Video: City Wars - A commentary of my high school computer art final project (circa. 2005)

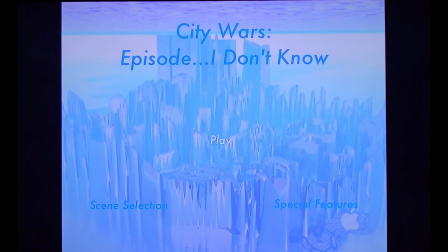1s
Hello, this is Daniel. I am basically showing this DVD that I made in high school for one of my computer art classes.
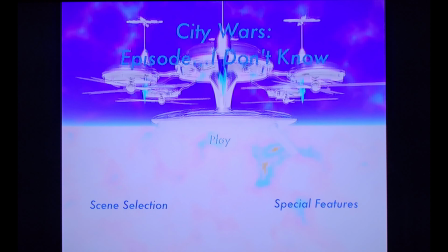9s
So I'll show the film and then some other features.
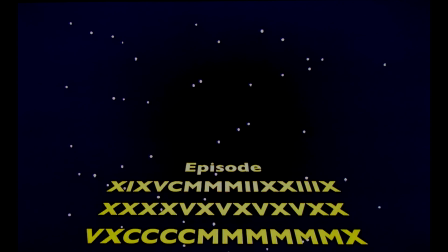20s
Now, my original film did not have this voiceover for the introduction.
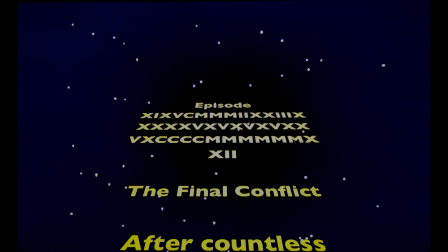28s
It just had the music playing over. So I'll just read it out right now. Episode, that's a joke, obviously.
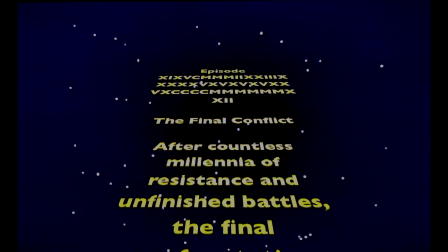37s
The final conflict. After countless millennia of resistance and unfinished battles,
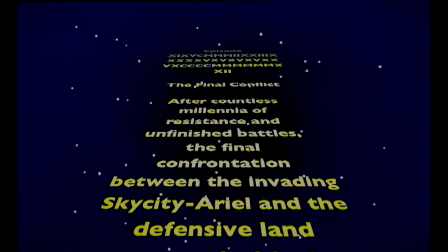42s
the final confrontation between the invading Sky City Ariel and the defense land stronghold of Xenos.
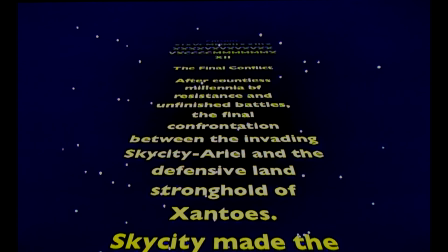50s
That was a fragment sentence.
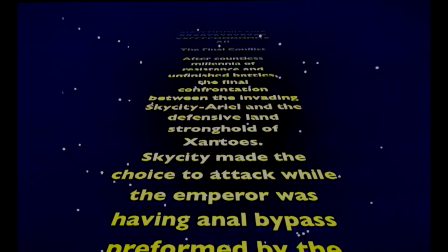53s
Sky City made the choice to attack while the Emperor was having anal bypass performed by the local street sweeper.
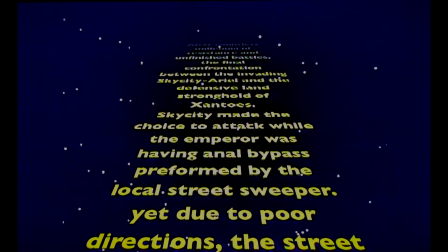60s
Yet due to poor directions,
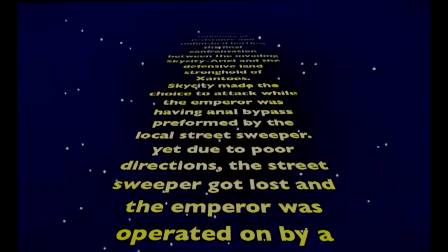64s
the street sweeper got lost and the Emperor was operated on by a captured doctor from Sky City.
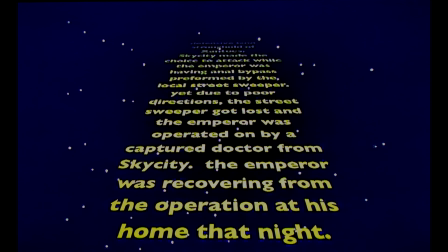73s
The Emperor was recovering from the operation at his home that night.
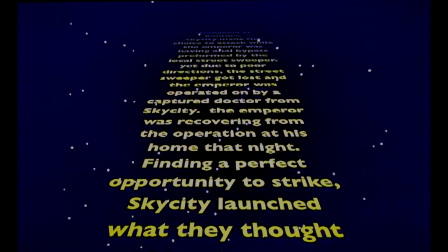79s
Okay, that's just a random fact. Finding a perfect opportunity to strike, Sky City launched what they thought would be the greatest and swiftest victory.
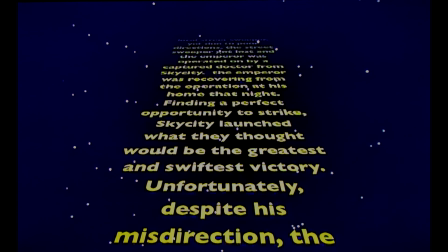88s
Unfortunately, despite his misdirection, the street sweeper,
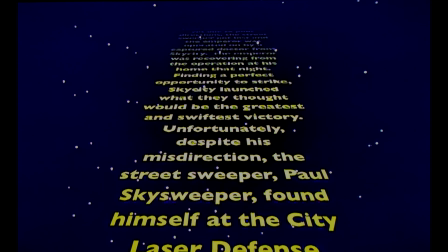93s
Paul Skysweeper, and after my little bro, found himself at the city laser defense station.
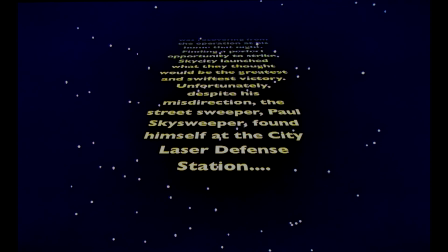101s
And so you're going to see basically what happens in that.
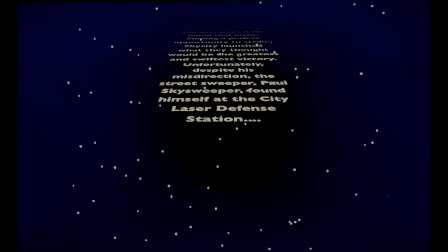108s
And I guess I was very indulgent with this project. I don't know if there was a time limit or time minimum for this project, but I really just let the music play, and luckily our project didn't care about copyright and all that shit, so I'm gonna fade off, and then I'll give a little yeah, I should have added text into the film because I added it for this presentation and it's very confusing.
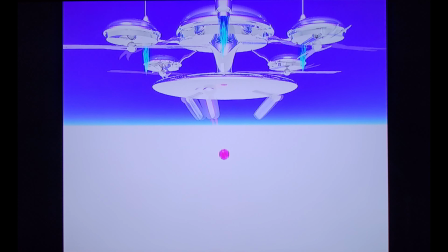137s
So anyway, so here's the city charging up the laser.
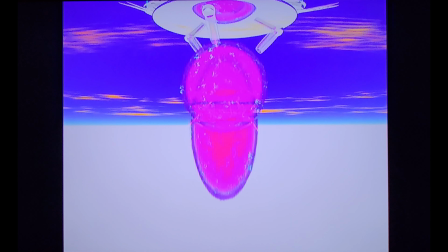147s
Follow it as it gets shot down to the ground city, which is Xantos, I think.
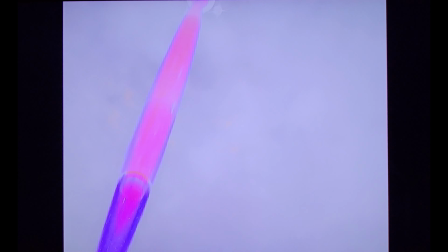157s
I don't know what sound library I had at the time, but this is obviously a locomotive.
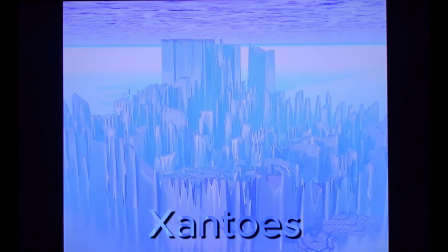166s
Somehow found birds.
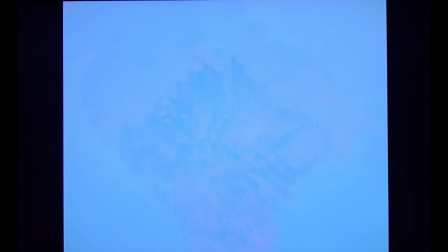172s
And I don't know why the texture, I tried to do a pattern to make the city, but it turned out looking all spiky as opposed to like blocky.
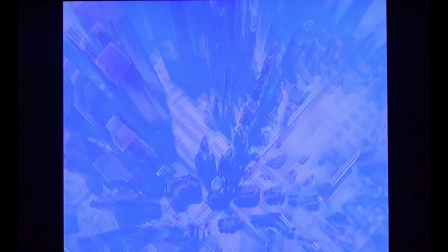180s
Something to do with the chrome. It was weird. Right, laser hits the ground.
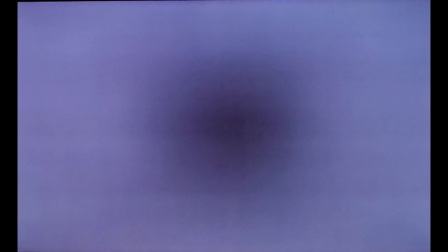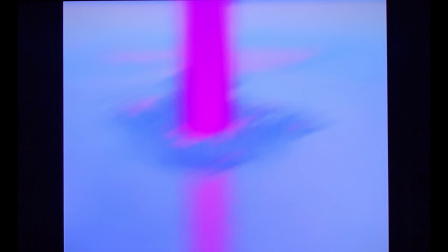191s
I don't know, I listen to this song a lot, so I use it through the DVD menu and other stuff, so very weird.
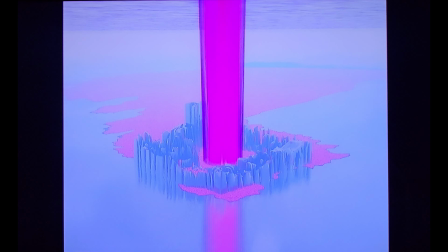203s
So this is supposed to be an alternate reality if the city actually did get shot.
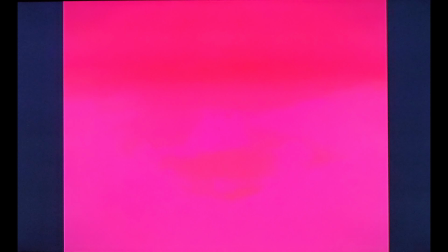209s
And that's why it's now going to play in reverse.
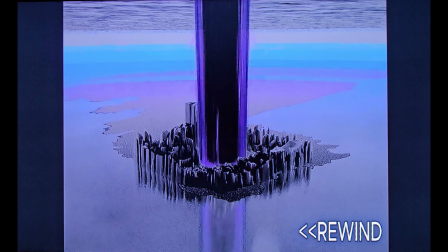218s
So I did not put the rewind text in there. I put it for this project because it helps explain what's going on.
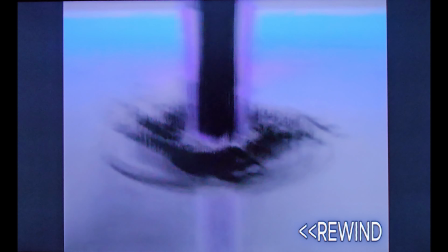227s
I thought the color inversion would help with that, but basically I'm just reversing what happened of it getting shot by the laser.
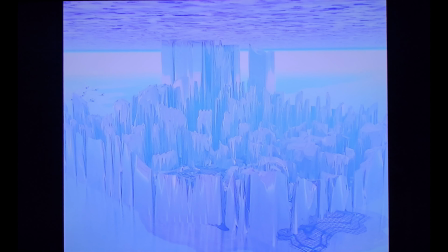235s
So now I'm going to play out what actually happens as in the text crawl. Shield is activated, covering the city.